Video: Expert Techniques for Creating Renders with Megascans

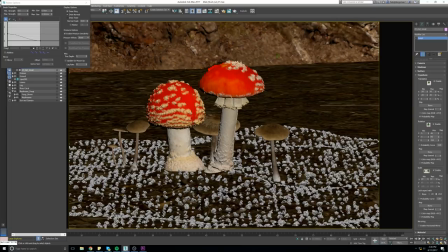[11:12]
the whole approach of me using forest pack and my my scattering systems is to build up layers logical layers of this debris and dirt so my first layer I want it pretty thick pretty full to try to fill up as much as possible after the render I noticed that it's too sparse so
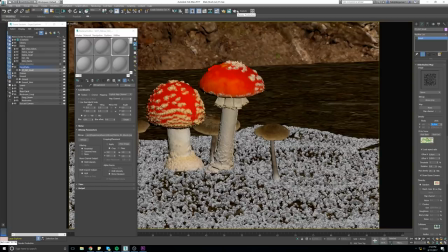[11:32]
I changed the the settings fill it in with the threshold make it a little bit larger change the density of the units and
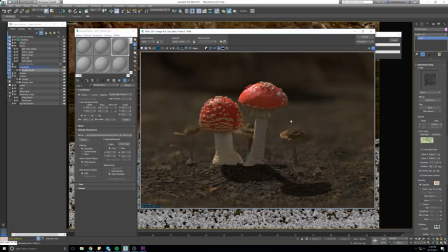[11:40]
get it a little bit more full then what I'll do is I'll clone that exact forest pack,
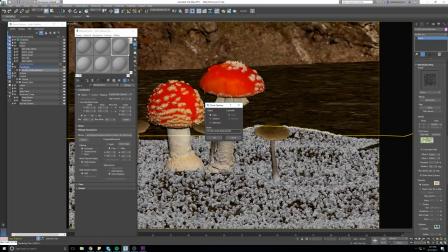[11:49]
change the seed, so all the assets shift, rename it,
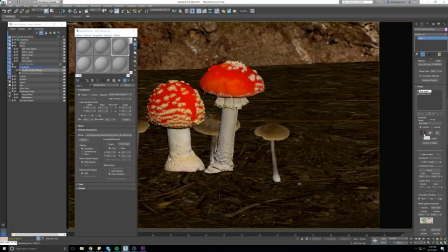[11:55]
and change the height, and repaint in the areas that I want more dense.
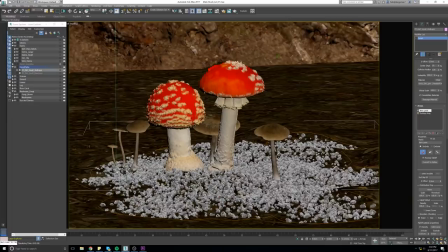[12:05]
Play with the fall off a little bit. the biggest key to this step is in your second forest pack is changing it in the Z direction just a little bit because it has to
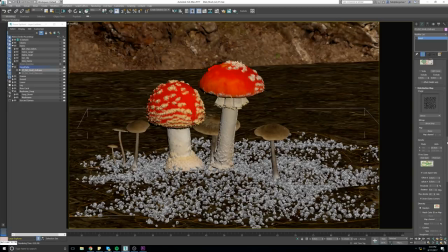[12:18]
look like it's sitting on top of the layer below it this really helps
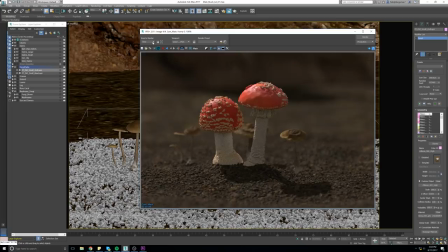[12:23]
selling that there's depth in this ground and it's not just spread over a
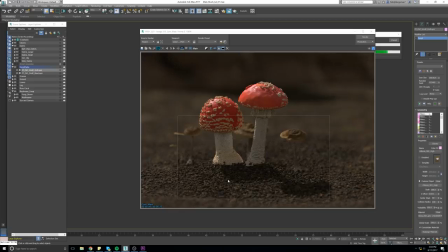[12:28]
flat plane one thing that I noticed in the the
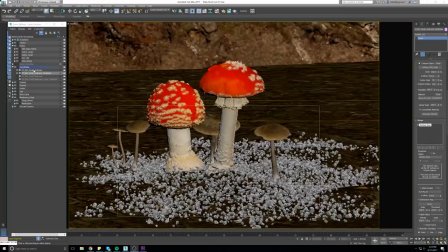[12:34]
reference is you could really see into past debris past leaves past moss
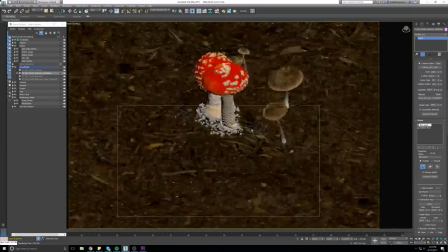[12:39]
into these dark little crevices and so that's what I'm trying to achieve here the last dirt forest
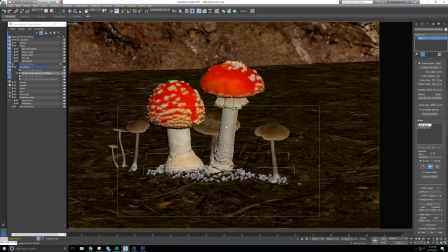[12:45]
pack I'm going to just focus it around the mound of the mushrooms where they've pushed up to give it a feeling of height. I try to avoid painting this forest pack into the mushroom so I erase it around the rim and I give it a
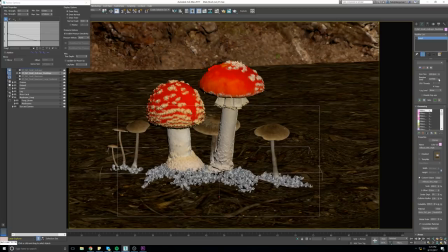[13:04]
little bit more push in Z and again move the seed play with the rotation just play with a little bit of everything just to give it some more variation and you
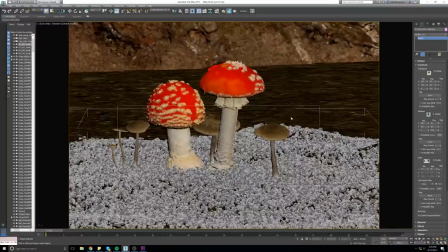[13:14]
can see how well in the surrender that it just helps sell it's pushing up just a little bit.
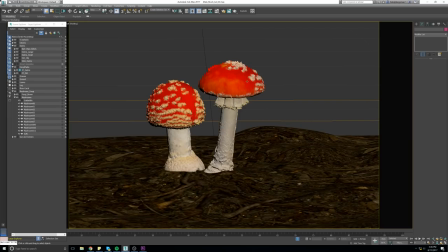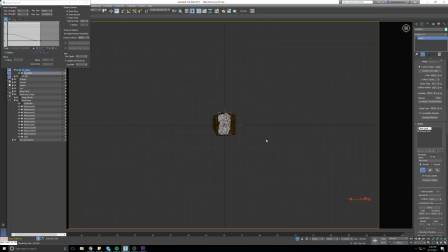[13:31]
When I'm done doing the scattering for the dirt I'm going to move on to the debris scattering
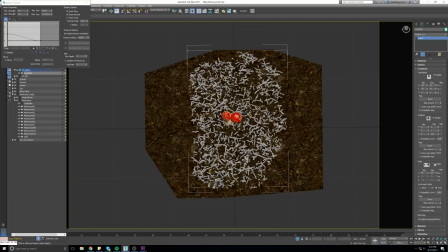[13:36]
the debris scattering consists of little twigs sticks bark
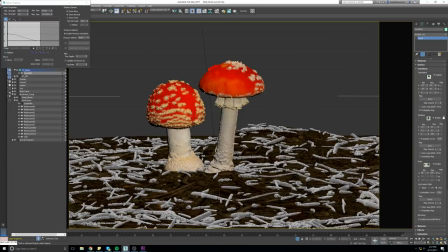[13:41]
awesome organic material that really brings the scene to life
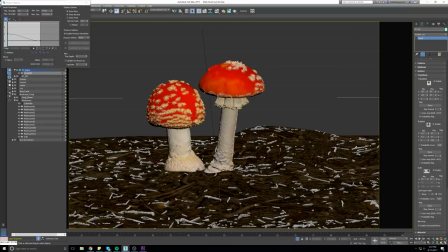[13:46]
working with the debris assets is really fun because of how high frequency they are and how easy they are to scatter and use so how I work is just
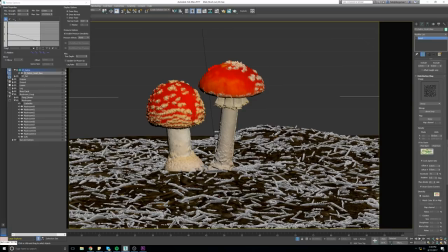[13:58]
like with the dirt I build up layers of the debris until it feels natural.
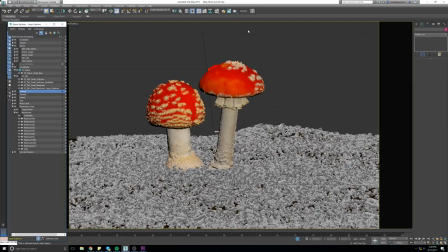[14:04]
One thing to watch out for is easy to overdo it so I just play quite a bit with the density and frequency.
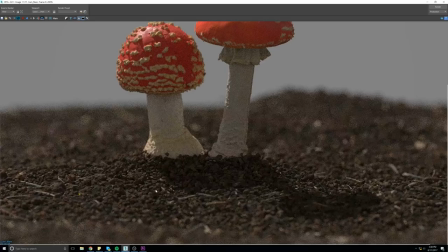[14:12]
You want high frequency detail but you don't, again, you don't want too much. And again the whole goal of the scene is to start from the ground up and just build layers.
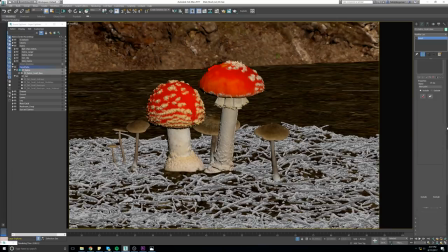[14:23]
So I just go step by step. So I do my base layer, copy out that forest pack,
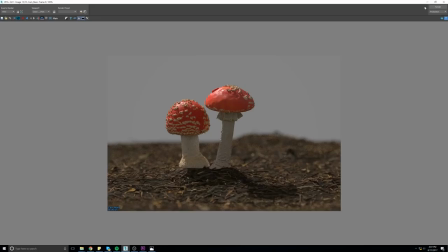[14:29]
do bring it up in the z-direction just a little bit so it's sitting on top of the pack below it and just like the dirt and
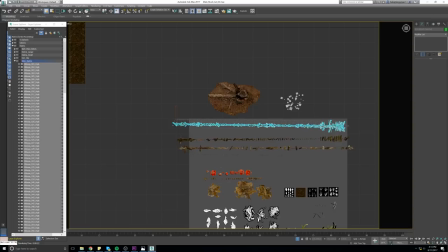[14:38]
then I go large medium-ish debris and then make it smaller as as it builds
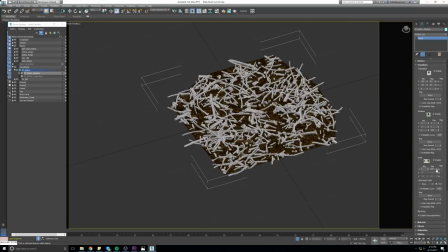[14:46]
up in the z-direction. And at the end here I'll add in larger sticks,
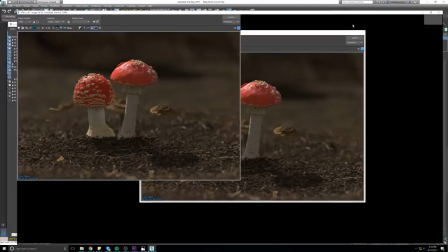[14:53]
larger chunks of bark and distribute them sparsely just to add little areas of interest as you can see in these renders.